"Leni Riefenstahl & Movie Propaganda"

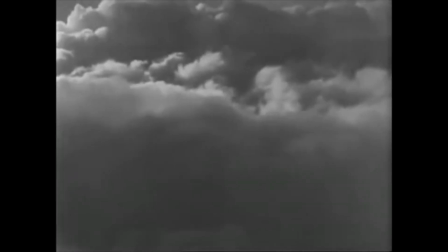It starts with a shot of clouds, shot from an airplane, slowly descending.
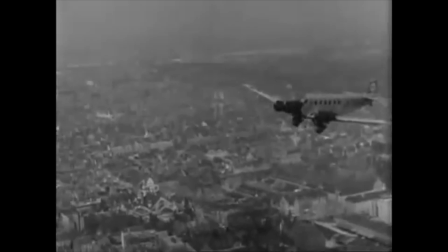In those days, public aviation was still a far reach. Clouds were something mysterious.
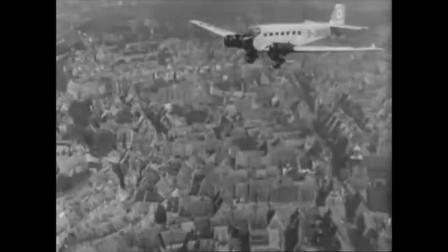It was heaven, basically. Riefenstahl uses cinematic language for what you're about to see is going to be heavenly.
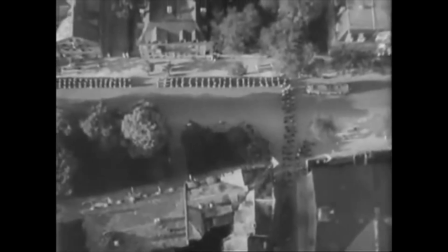It's going to be divine.
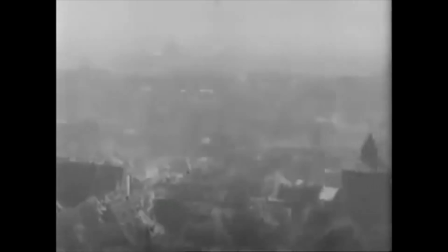By having the Nazi headquarters doom as a glorious building from out of the clouds, it was almost like a castle from a fairy tale.
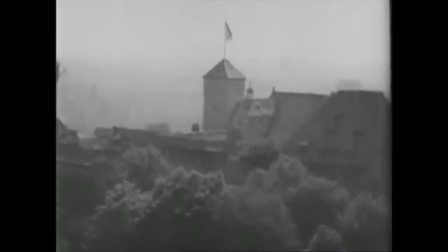But instead of a princess hanging out of the window, there were swastikas, and lots of them.
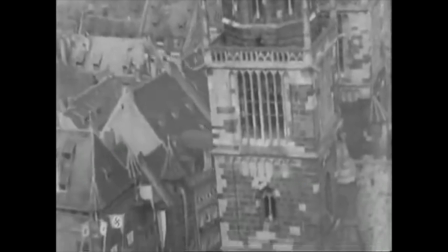As the plane starts rotating, the camera keeps focusing on the building in the center of the shot.
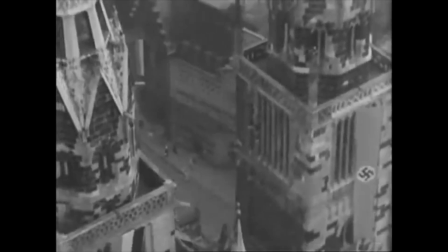As if everything revolves around the Nazi headquarters. It is literally in the center of attention. Now, shooting from out an aircraft wasn't necessarily something new, but it had never been used before as a cinematographic tool. Riefenstahl uses several techniques to emphasize the emotion that she's trying to create. Some shooting angles contribute to the perception of greatness in the movie.
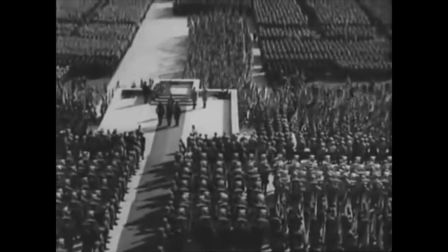The Nazi army was portrayed heroic.
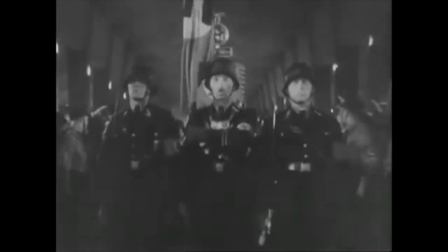The frog view or low-angle shots made the warriors look superior, as the viewer was literally looking up to them.
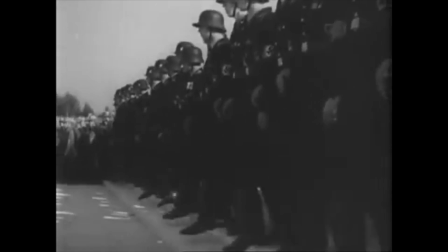The angle makes them appear bigger and stronger than they actually are. Therefore, it portrays the strength and significance of each soldier.
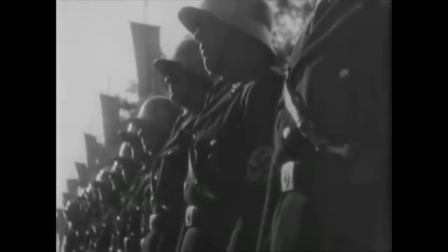Lots of times, the camera looks up to the great leader in the same way.
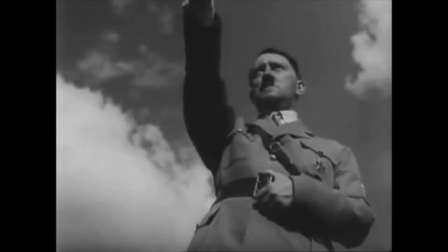But there is also a POV shot from Hitler's shoulder to show his perspective.
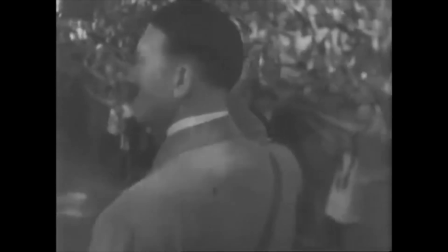It gives the audience a glimpse of his world. A glorious look.
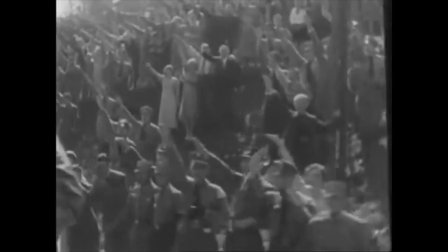He sees millions of people gathered. Hitler himself is placed above the mass, like a chosen one, to lead them into victory.
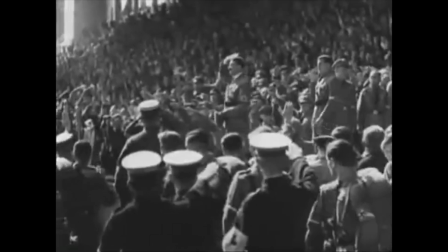The efforts of Riefenstahl's crew were unbelievable.
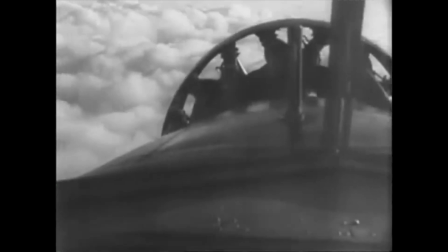It took them hours and hours of filming in the clouds to finally get the director the shot that she desired.
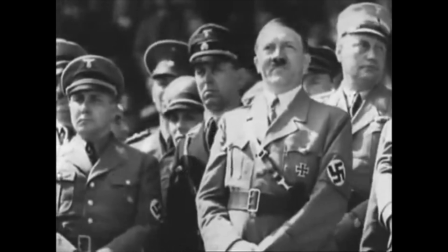For the low-angle shots, she had them dig holes in the ground for the tripod to get the angle she wanted.
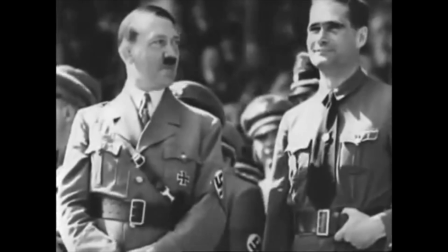It took loads of time and effort to cinematographically portray the image of overwhelming greatness.
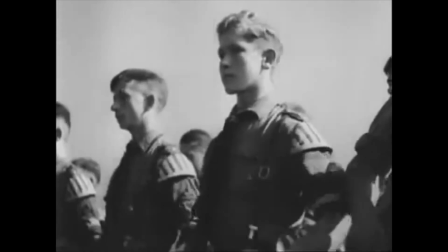But of course, it was sheer propaganda. In reality, during the late 1930s, the Nazis were a mess.
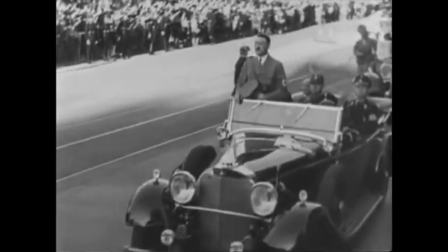There was a lot of conflict within the administration of the party.
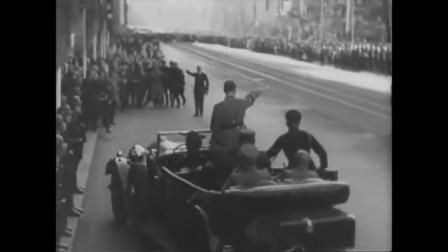Some high-ranked party members, who openly doubted the course of the Nazi party, were assassinated.
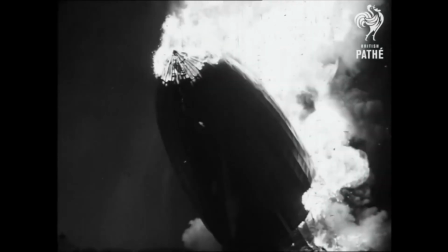The Hindenburg disaster only added to this instability and almost even caused a civil war to break out. Hitler needed strong propaganda to convince the people of the greatness of his Nazi party. And the propaganda? It worked. The image was born. An invincible movement with a strong leader. Loads of Germans voted for the Nazis. The scary thing is that this could have happened to anyone, even you and me. Within the given context, of course. Once again, Germany was in crisis. People wanted Hitler's lies to be real. Would this work with the modern times? With the current media, you would expect that lies only turn against a political leader. But recently, a certain political leader spreads alternative facts.
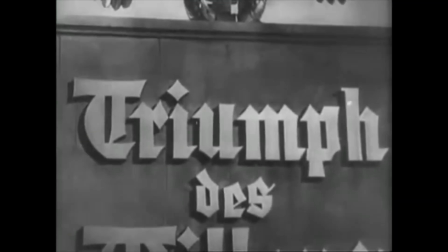That really makes you think. Since Leni Riefenstahl's movies, lots of things have changed in the world around us.
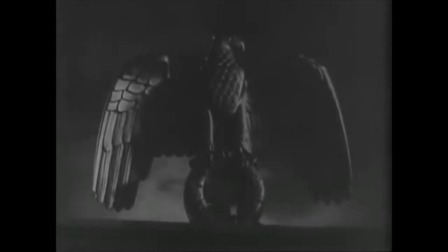But the evolution of media doesn't mean that her techniques disappeared.
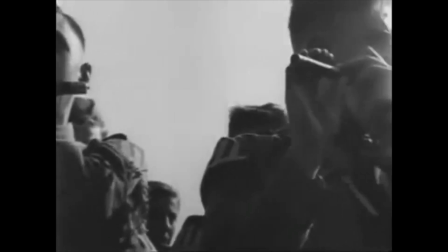We see it being used everywhere, all the time. For example, in commercials.
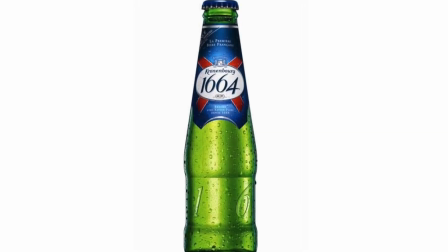To make a drink seem bigger than it actually is, you shoot it from a low angle.
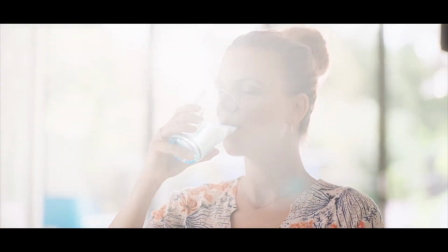Or you get a POV shot to show how glorious your life would be if you'd buy the drink. Try. The funny thing is, it still works.